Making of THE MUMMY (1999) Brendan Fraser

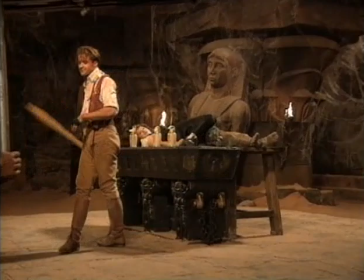(41:16)
He was able to bring that physical power to the screen and hit the marks that we wanted them to hit with the motion control cameras flying all over everywhere. And that really allowed us to take our digital creatures and put them right in there with him,
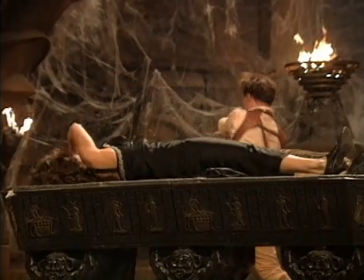(41:28)
and they look and act like they're in the same space. I could swing a sword right through plain air instead of like having to pull my punch for a stuntman, because obviously you wouldn't want to injure someone. So the effects are just so much more fluid and engaging. Brendan in that particular take was really good. He was he hit his cues really well,
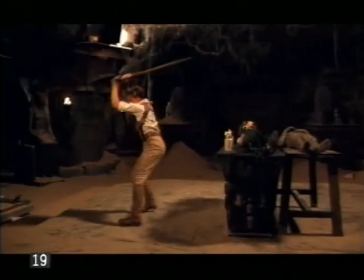(41:48)
and I think he acted the shot so well for us that we really could feed off his actual performance.
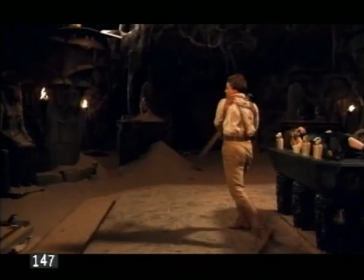(41:55)
So basically we got the action of Brendan defined
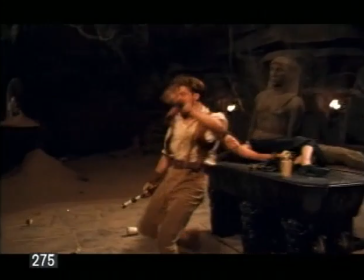(42:00)
by rehearsing with different stunt people to get every single character, you know, cued in terms of where Brendan would be spatially in relation to each and respective mummy, and then also have a sense of the flow of the action.
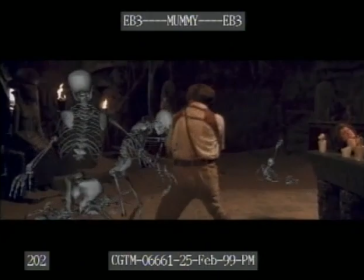(42:18)
And then each stuntman that was used to rehearse was actually put into a motion capture suit.
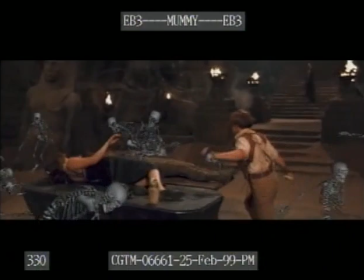(42:24)
On set, and every single individual mummy was captured remotely. So basically what you're looking at right now is like a combination of 21 different characters that have been added,
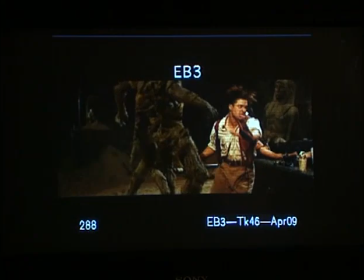(42:36)
captured and added one after another in the shot to sync in the action of Brendan.
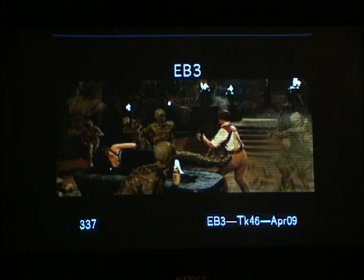(42:42)
So it's really a combo of different techniques, procedural animation, motion capture, data gathering, and then lots of keyframe animation to get the performance right and the way we wanted it.
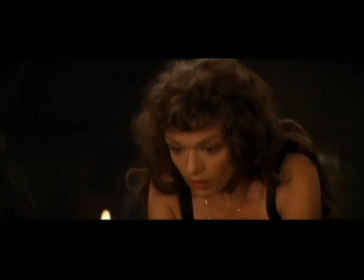(42:55) Mummies.
There's two things we can do with the digital mummies. We can eat bits away of them so that they couldn't possibly ever have been played by a human.
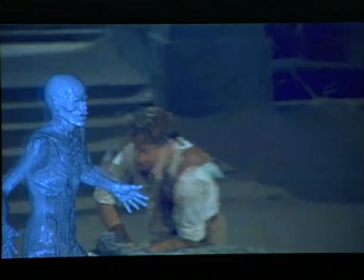(43:05)
And the other thing we can do is chop them up. Here I've just got a pretty crude animation that I did.
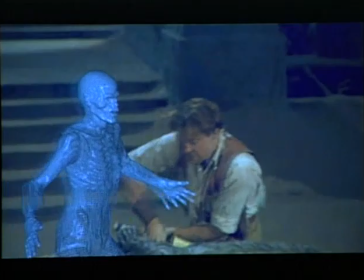(43:10)
This gives you the general idea of the mummy just being hit by our hero.
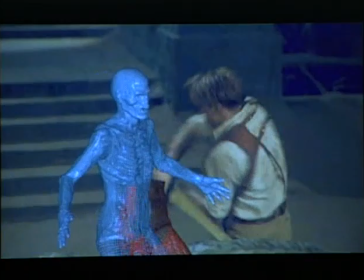(43:16)
But we've really got two mummies here, one of whom flies off and the other whom, which is left standing here. What we've done is using lighting and different types of texture maps and different a variety of computer techniques,
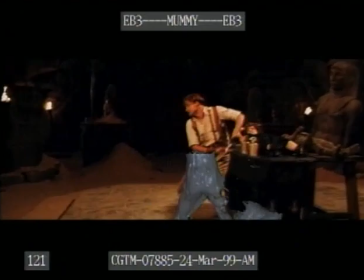(43:31)
we've actually had to create what's left behind and set it up so that we can easily
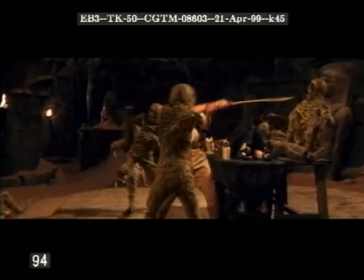(43:37)
go from this intact guy to this guy in two halves.
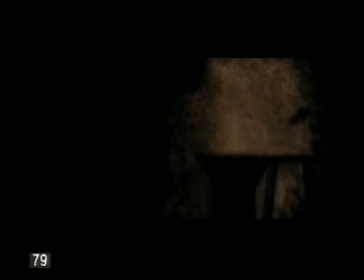(43:41)
The things that we'll add to this are obviously flying dust and bits of mummy stuff that fly all over the place to finish the effect off.
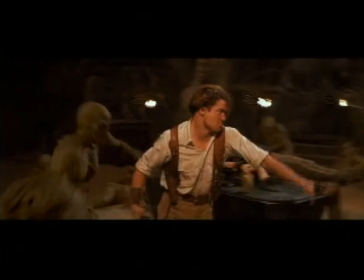(43:52)
What was fun about this shot is that Steven wanted something that was really dramatic, very action-driven, but also very, very funny.
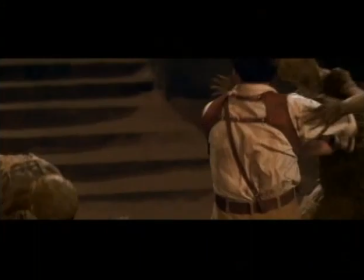(44:00)
So on the set, we had license to actually drive the performance of the characters.
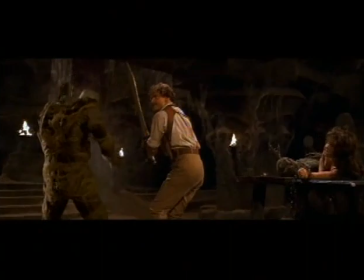(44:05)
We pushed the cartoony aspect of the animation by fine-tuning the animation to match precisely eye direction, head directions, arms, and added some extra motion on the characters to be able to get them to do what we wanted.
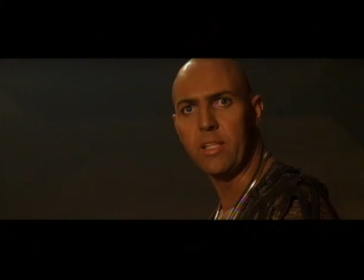(44:23) Hibyut Setna.
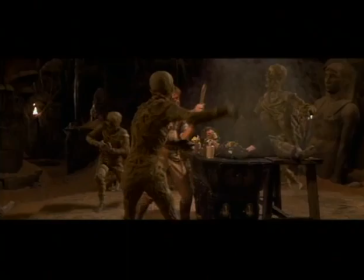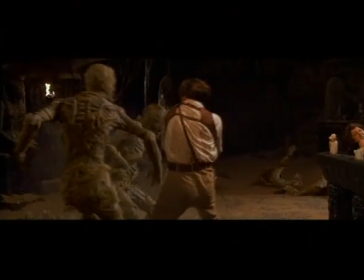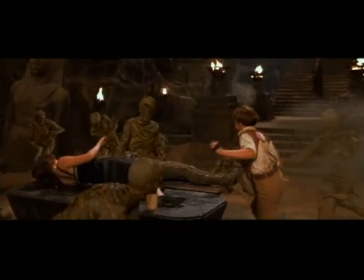(44:34) Thank you.
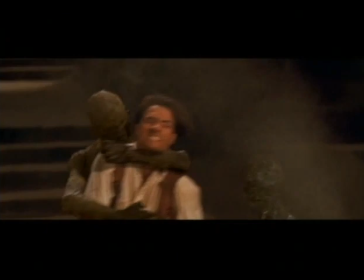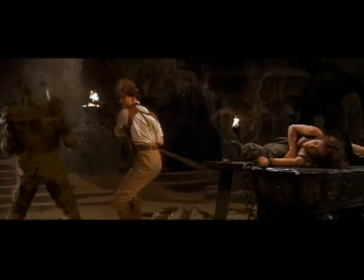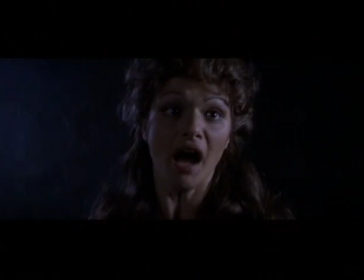(44:53)
scary thing. You may somewhere in the back of your mind believe that it can't be real, but there's nothing on the screen that gives it away.
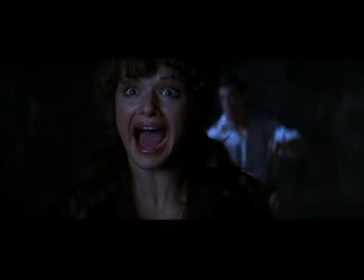(45:01)
You do believe it's real, and it's only if you decide to step away and realize you're sitting in a seat with a bucket of popcorn on your lap that it can't be real.
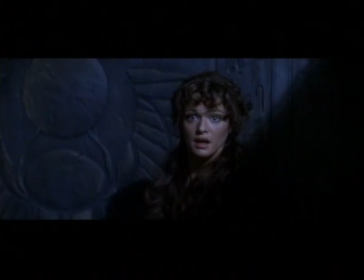(45:10)
But for that first moment, during that gasp, you're buying it 100%. And that's, I think, the key moment for any visual effects artist, to be able to grasp the audience that way.